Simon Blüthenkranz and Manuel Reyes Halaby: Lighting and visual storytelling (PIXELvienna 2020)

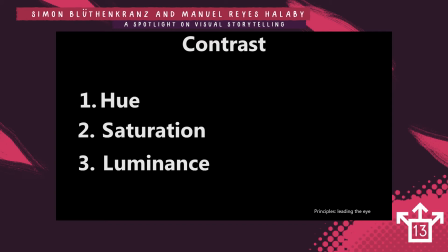(8:13)
Saturation could be a really saturated object in front of really desaturated object, or exactly the opposite. And luminance could be just the most contrasted image in luminance wise,
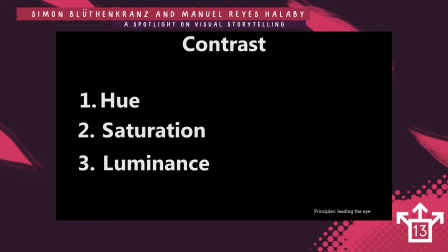(8:28)
like a black object over a white background, or a white object over a black background. And then of course you can lead the viewer's eye by just blurring the background and basically setting the focus. But I wouldn't say that this is something that you should rely on,
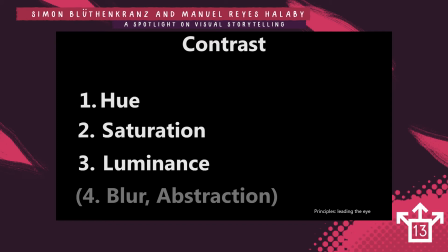(8:47)
because the other 3 options are way more effective in leading the viewer's eye. I think you can do it additionally, but I think you shouldn't do it as the only way. And I also put abstraction in there because, of course,
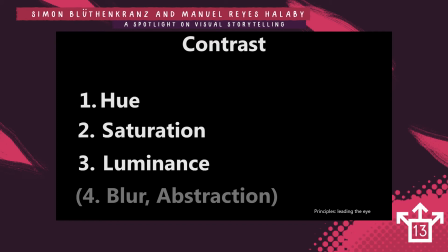(9:03)
there are movies like Spider-Verse that doesn't necessarily have blur or smooth objects. So instead of that, you can use abstraction, just simple shapes in the background to lead the viewer in this way.
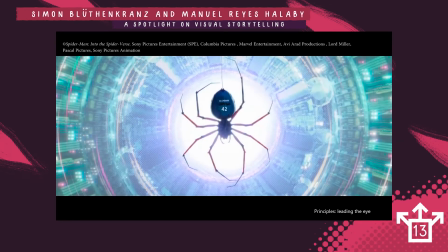(9:20)
So let's look at pretty pictures. So this is a picture of Spider-Verse. You really see that they really had to try to lead the viewer's eye really quick, especially in the first minutes of the movie.
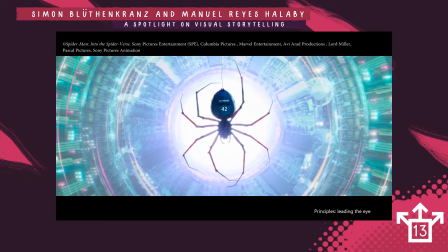(9:35)
A shot is really fast paced, so you really have like maybe 12 seconds in a shot. So the lighting artist is tasked with creating the most contrast and using everything in his toolkit to lead the viewer's eye.
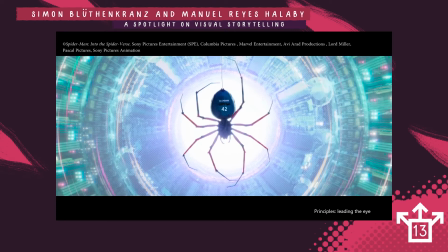(9:54)
So in this case, you have a dark over bright contrast with the spider being really, really dark and the background being really, really bright. In the next image, you kind of have the same thing.
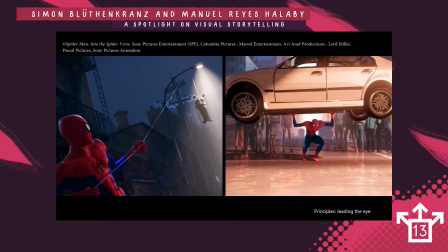(10:07)
In this example, you really, really look at the bright part on the left image, on the two guys who are just hanging hanging from the lamp, and then you still have light on this rope that Spider-Man is holding,
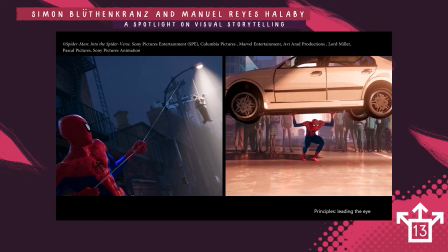(10:25)
and this leads your eye to Spider-Man, who is also separated from the background with his saturation and also luminance with his big rim light. And on the right image, the brightest part of the image is behind Spider-Man, behind his face.
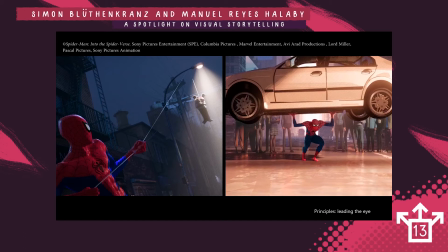(10:42)
So his dark values really help him pop him off the image. So your eye is really drawn to this point because this is the highest contrast.
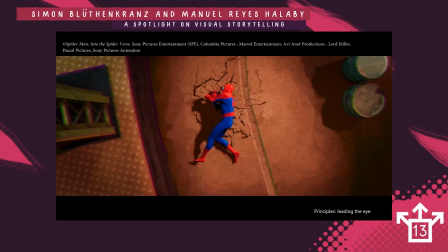(10:56)
This is pretty obvious. You basically have a spotlight on Spider-Man. You don't really notice it in the movie, but here it's pretty obvious, and that makes Spider-Man also the most contrasted point in the image.
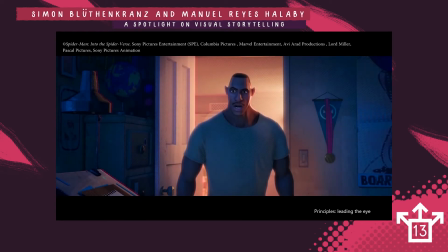(11:13)
And here, this is a really good example of first of all luminance, because of course the background is already is brighter, and the foreground is a little bit darker. But also, this is a good example of warmth and cold separation,
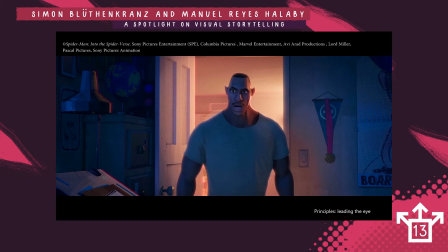(11:28)
because the background is has a really warm tone, and the foreground has a really cold tone. So that also helps him separate. So this way, your eye doesn't get as distracted by the whole complicated set here,
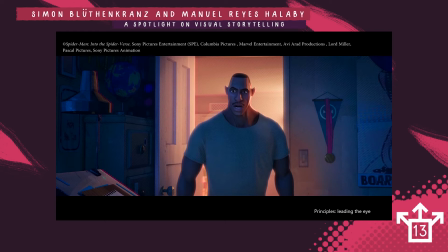(11:42)
but you're really drawn to him, the character, because he's the most contrasted point in the image.
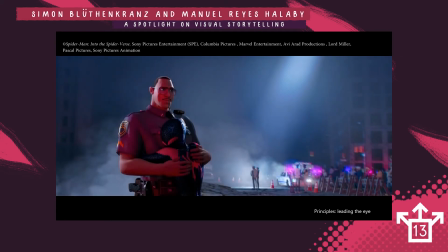(11:52)
This is also an example of hue, and in a contrast, you have in this case, complementary colors. You have the red in the front and then the blue in the back, and that separates them from each other.
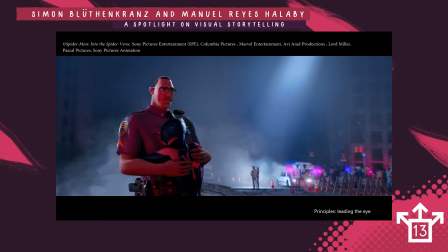(12:07)
And you look, of course, at them both also because of the luminance value, because they are pretty bright here.